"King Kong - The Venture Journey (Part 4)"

Pete loves the old, I think he collects the old movie posters from the 20s, 30s, 40s,
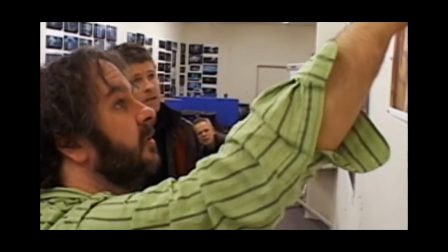[0:07]
and they do have a particular look or finish to them. If you got some pastels and you blend it in around there, I reckon you'd be whistling Dixie.
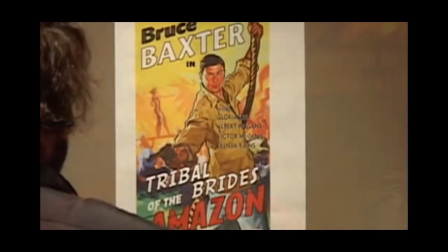[0:15]
Peter wanted to start off very, very, very close, where we could see the printing technique, in fact.
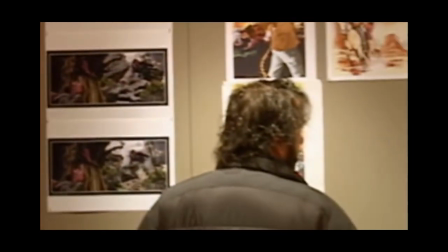[0:20]
Grant was really, really pedantic about getting the look right, and I did so many iterations. We invented some names for the movies, which we had to get vetted by the legal department.
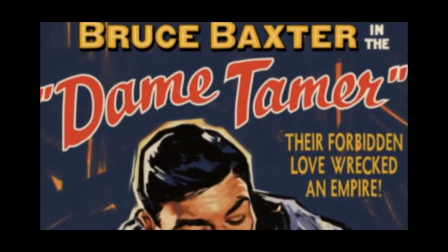[0:31]
Dame Tamer, The Forbidden Love Wrecked an Empire, Rough Trader.
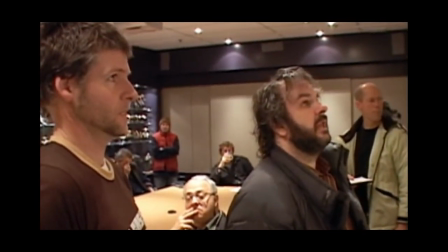[0:35]
Given our access to Peter, which was fairly short and sharp for everything, this poster was a real wild card.
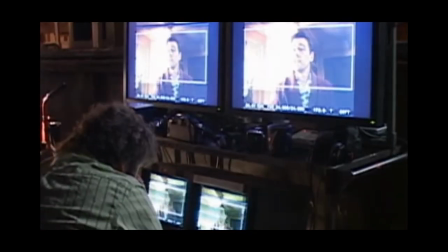[0:42]
It literally got okayed by Peter the day that we were shooting it. Peter, he actually had a few of those sent to me as gifts. They're framed. And my wife put the which one is it called? The Tribal Bride, or which one is it? It's in our bedroom. Go slap it every time I climb into bed.
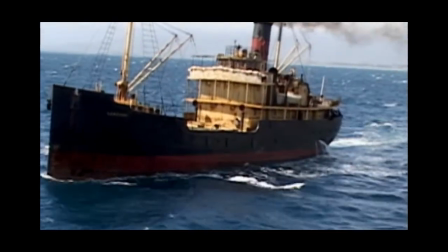[1:01]
If you're at sea in a real vessel, you can only film what exists in front of your camera.
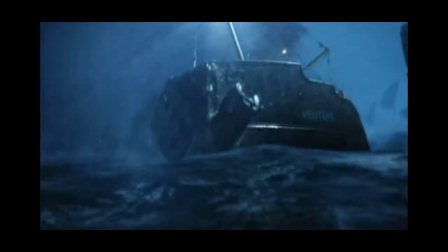[1:06]
So Weta Workshop made a large miniature. The issue with the Venture was basically that it had to be in extreme danger, something that you could never practically do with a full-size ship.
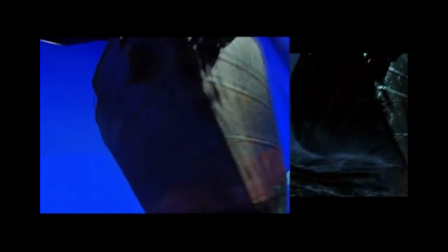[1:14]
So we had to have a ship at a scale that was photographable very close up, 12th scale in this case. In many cases, we were at the absolute limits of what we could do as far as focus, getting the camera right in next to the ship.
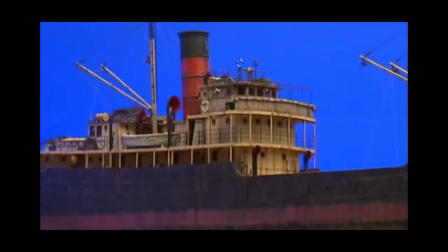[1:25]
It was amazing. The model guys were able to build such detail, amazingly convincing museum-quality model. The coolest miniatures to build are the rusty ones, because all that texture,
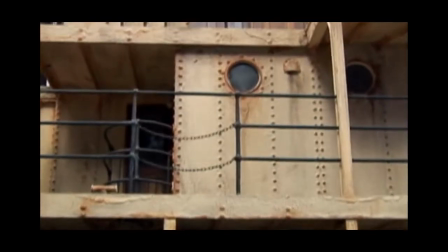[1:36]
all that wonderful colour and rusty metals and blistering paintwork is a really great scaling opportunity.
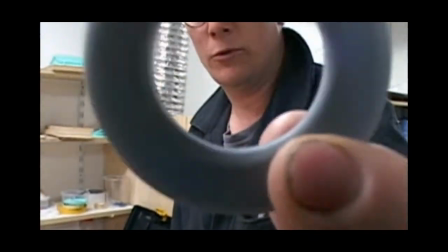[1:44]
There's a life ring, so if anyone goes overboard, at least they will be safe.
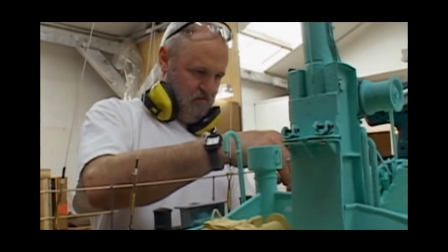[1:48]
We set about building that miniature, firstly photographing the original very, very accurately.
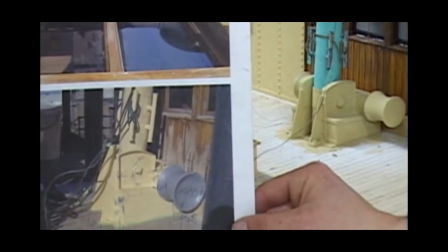[1:54]
We pretty much didn't have any architectural drawings of this, so what we've done is gone down to set,
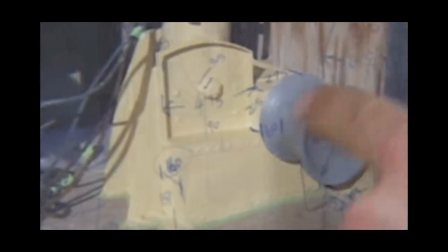[2:00]
taken a whole lot of photos and actually measured everything on there and actually stuck it on the photo. As you can see,
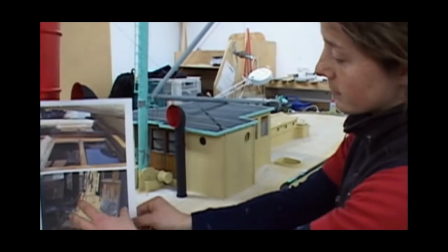[2:06]
looking at kind of that angle, that's the set boat and this is the miniature.
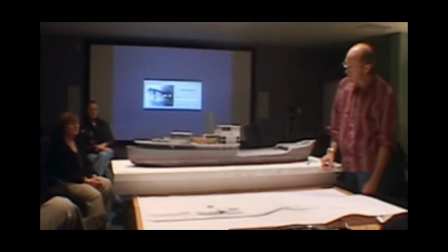[2:10]
Then also working alongside Dan and Grant to figure out exactly what their thoughts were in the original full-size ship.
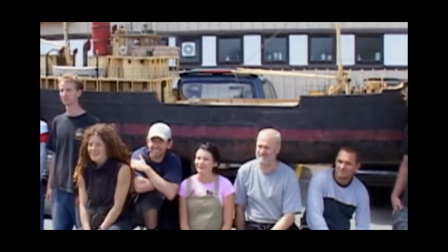[2:18]
It was just a matter of being intelligent about it, because we had not a huge amount of people to work on that model.
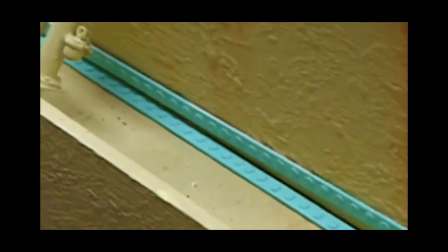[2:24]
So, all our rivet heads, we actually managed to put them on a self-adhesive backing so you could lay down a whole strip of rivet heads at once.
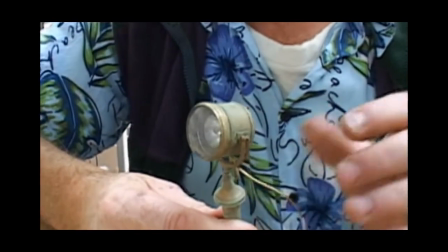[2:29]
Over here we have the little searchlight that fits on top of the bridge, fully operational. It tilts and pans and does all the things you'd expect a searchlight to do.
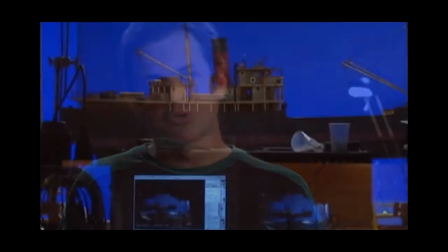[2:37]
It's just that we haven't been able to find anyone small enough to operate it. A big part of that model was the lighting, and it was very important that the lighting could do what it needed to do on set.
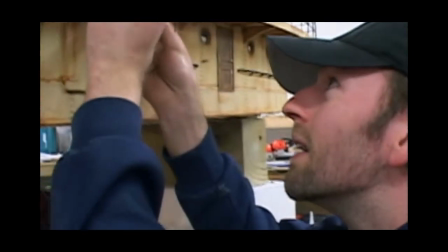[2:45]
We initially set up the Venture to have every single window with the light behind it.
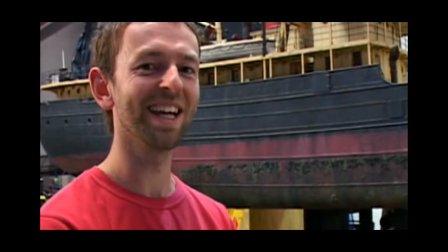[2:50]
It's about 115 lights, I think, if I recall off the top of my head. Internally, that means cutting the light from the window next door to it.
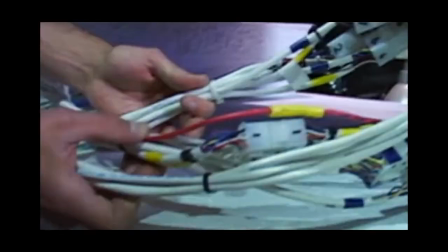[2:58]
So you actually build a little box inside each window, and all the multi-cores go back up into the central control room.
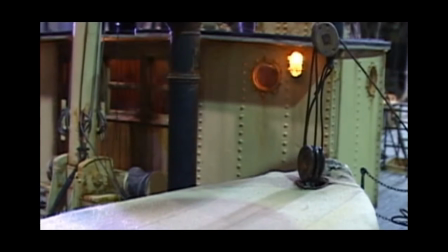[3:05]
So we created a switchboard and wired that into dimmers so that every light can switch individually and dim individually, and it can all be operated by the cameras.
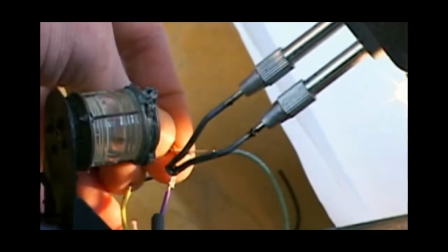[3:14]
We were quite concerned that these lights would be very hot.
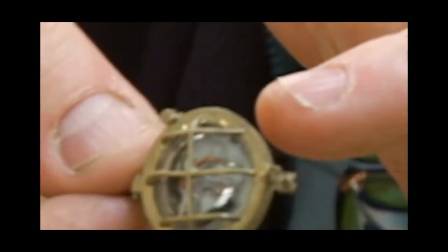[3:17]
So we got a jewellery company to actually cast the bulkhead lamps in white metal, and we had a glass blower up at Victoria University actually blow little glass lenses so that they wouldn't actually melt.
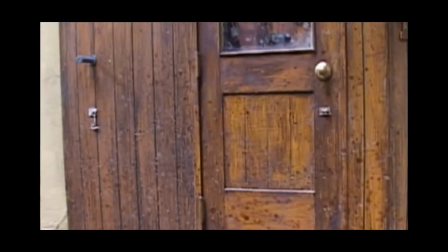[3:29]
There is a little hook designed to hold the door open when the door to the wheelhouse is open.
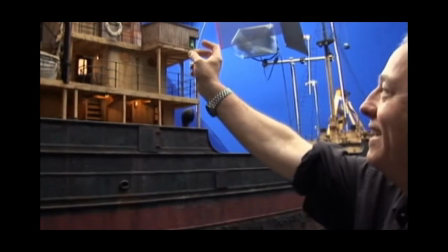[3:35]
Even though that door isn't even openable, but it's got this completely finished detail on there.
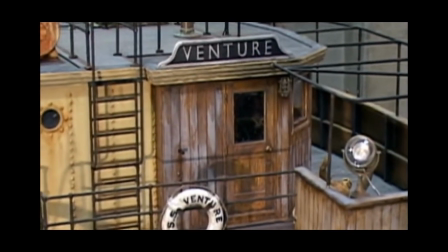[3:40]
It's that kind of thing that makes a good miniature work. We got right down to detailing the insides of the cabins with woodworm and the woodwork.
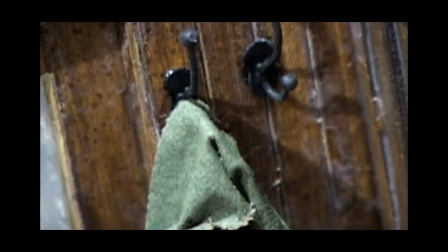[3:49]
The model makers here have even hung the coats on the hocks, and various bits of equipment inside are illuminated. Pretty.